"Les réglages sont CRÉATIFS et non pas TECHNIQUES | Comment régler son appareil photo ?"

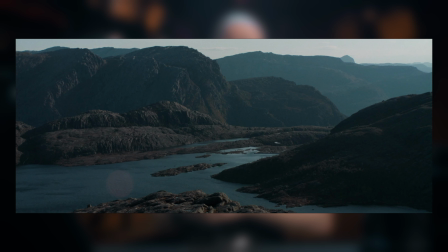(28:23)
Autre exemple qui utilise très bien l'ouverture, ça va être d'une, d'une vous allez avoir des plans de contextualisation où absolument tout est
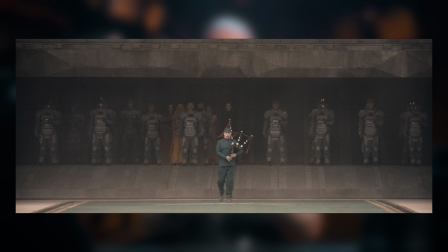(28:30)
net pour qu'on puisse un petit peu se situer tout simplement,
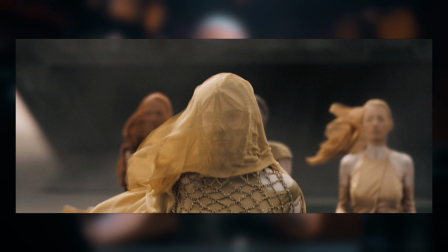(28:34)
et à contrario des plans où on va être vraiment focus sur un personnage
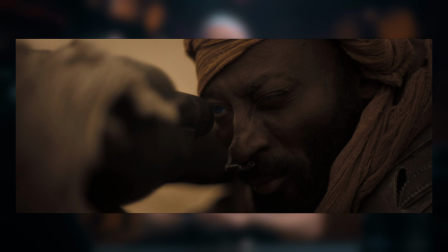(28:39)
et où là on va avoir une grande ouverture pour que tout le reste part dans les flous, notamment ce plan d'Atraïde où on est vraiment focus sur son œil,
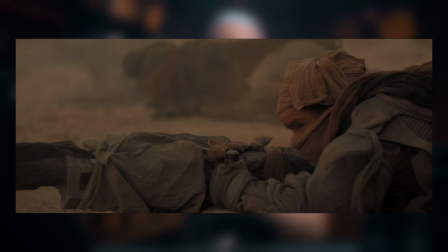(28:47)
ou alors ces plans de soldats où les autres eux partent complètement dans un flou aussi.
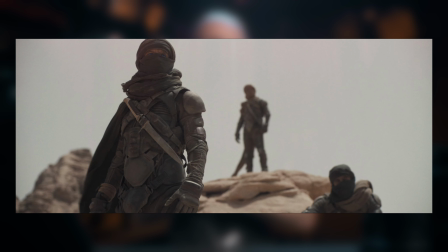(28:53)
Ou alors encore même sur ce dernier plan où c'est le soldat à gauche qui est important et du coup les autres partent dans le flou. Là encore pour venir guider notre oeil. Alors je vais revenir à Mad Max parce que Mad Max lui, ce film utilise énormément la petite ouverture. Donc c'est à dire dans Mad Max vous allez avoir une profondeur des champs très grande.
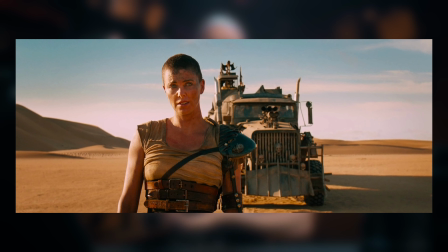(29:13)
En fait Mad Max c'est un film où on a toujours besoin de contextualiser les choses parce qu'il se passe énormément de trucs à l'écran.
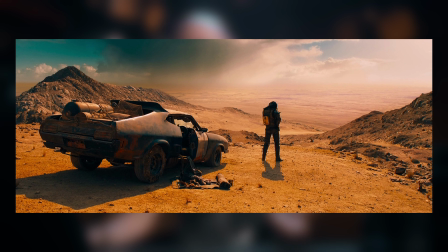(29:19)
Donc si vous regardez ces plans, vous voyez qu'absolument tout est net. Ici, on a Max, la voiture, le paysage, tout est net.
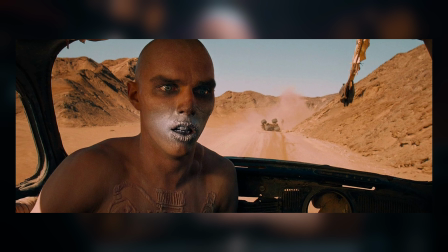(29:25)
Et alors sur ce plan, c'est encore plus flag, puisqu'on a le premier plan qui est ultra net, mais aussi l'arrière-plan pour qu'on puisse comprendre ce qui se passe et en quoi l'action influe sur le ressenti de notre personnage. Donc avec Mad Max, vous allez avoir une grande contextualisation de votre scène par l'utilisation de l'ouverture. Bon, cette technique de grande ouverture pour mettre en avant juste un petit objet, c'est vachement utilisé. Si vous prenez ce plan de The Rock ou encore ce plan de Batman, c'est ce même procédé qui est utilisé pour mettre en avant uniquement un élément de notre image. Et le Joker, il utilise très bien ça. Le Joker, d'ailleurs, le Joker pour moi, c'est clairement une masterclass en matière d'utilisation de la professeure de champ, puisqu'on a à la fois de la grande ouverture comme de la courte ouverture.
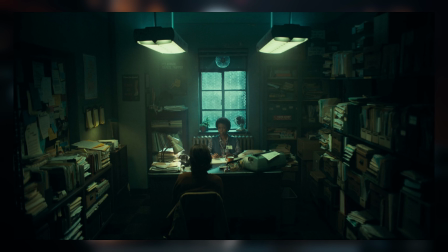(30:13)
Sur ces plans, vous pouvez voir qu'absolument tout est net parce qu'on a besoin de contextualiser notre ambiance.
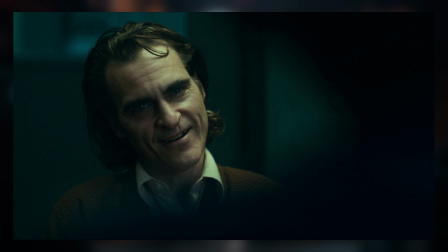(30:20)
Et ensuite, dès qu'on commence à aborder le point de vue d'une personne, on passe à une grande ouverture et il n'y a que lui qui est net dans notre image.
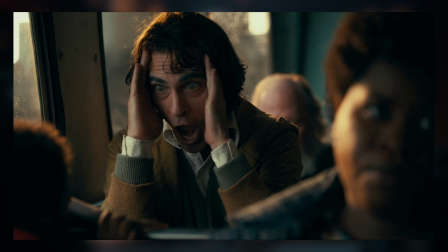(30:28)
Pareil pour tous ces plans où c'est notre personnage principal qui est le plus important. Et donc là, on va avoir une très grande ouverture, donc une très courte profondeur de champ.
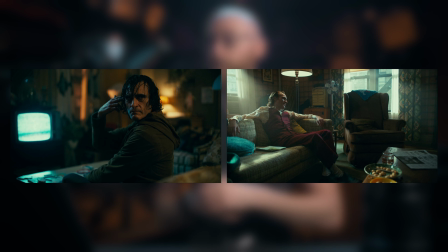(30:36)
Et je terminerai avec ces deux exemples de plans où on a une unité de lieu et une unité de personnage,
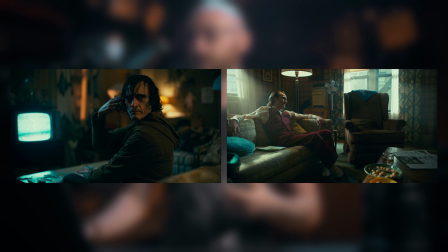(30:43)
mais qui sont quand même filmés avec deux ouvertures différentes dans le premier on
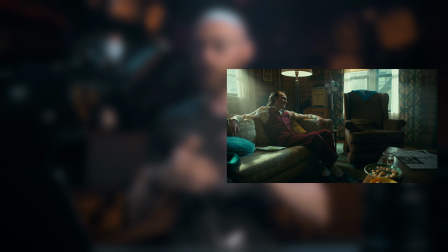(30:49)
a un personnage dans son décor et c'est relativement joyeux relativement parce qu'on reste sur le film joker
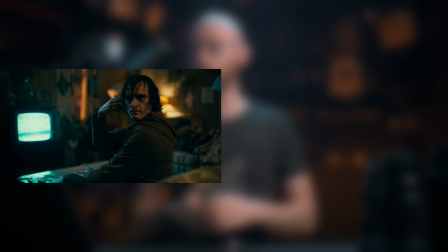(30:56)
et sur l'autre on a clairement une scène de détresse et là on est uniquement focus sur notre personnage principal alors en photo l'ouverture elle va vous être utile aussi cette ouverture elle va vous permettre mon bas déjà de cacher des choses qui sont moches si jamais il y en a moi
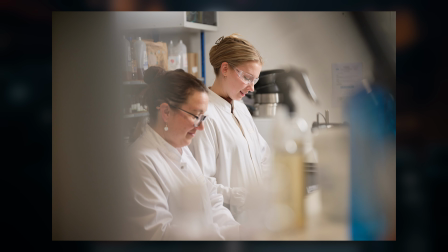(31:11)
c'est quelque chose que je fais beaucoup quand je dois shooter dans des laboratoires ou dans des endroits qui sont pas forcément ultra clean, qu'on n'a pas pu vraiment agencer comme on le voulait. Donc ce procédé me permet de venir masquer des choses. Il me permet aussi de mettre le focus sur un point.
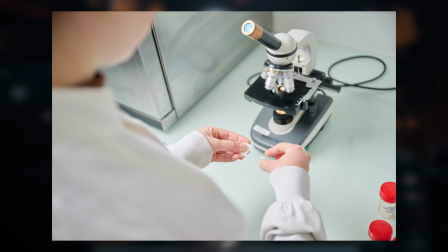(31:26)
Donc là par exemple vous voyez des manipulations qui sont faites et il fallait mettre l'accent sur ces manipulations. Donc j'utilise une grande ouverture pour pouvoir venir masquer ce qui me plaît pas ou alors même
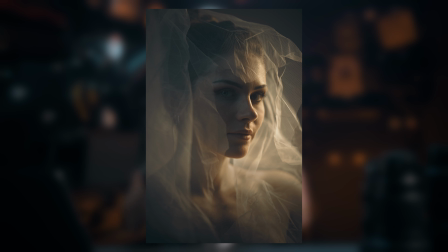(31:36)
pour faire des portraits ultra expressifs où on est vraiment focus sur le regard du modèle. Bon, maintenant qu'on sait à quelle ouverture on va shooter, on peut passer au troisième paramètre, la vitesse. Alors la vitesse, qu'est-ce que c'est ? Eh bien, c'est une période d'exposition de votre capteur à la lumière. La vitesse est une période. Si mon prof devait physiquement te render. Bref, votre capteur, il est protégé physiquement de la lumière par un shutter. Et quand vous appuyez sur le déclencheur, ce shutter, il vient s'ouvrir pour laisser passer la lumière. Et vous, en tant que photographe ou vidéaste, vous avez la main sur la vitesse d'ouverture de ce shutter, que l'on appelle le shutter speed. Cette vitesse peut être très rapide, de 1,4 mm de seconde à 1,32 mm de seconde pour les boîtiers haut de gamme, mais elle peut être aussi très lente, comme une demi-seconde ou même plusieurs secondes.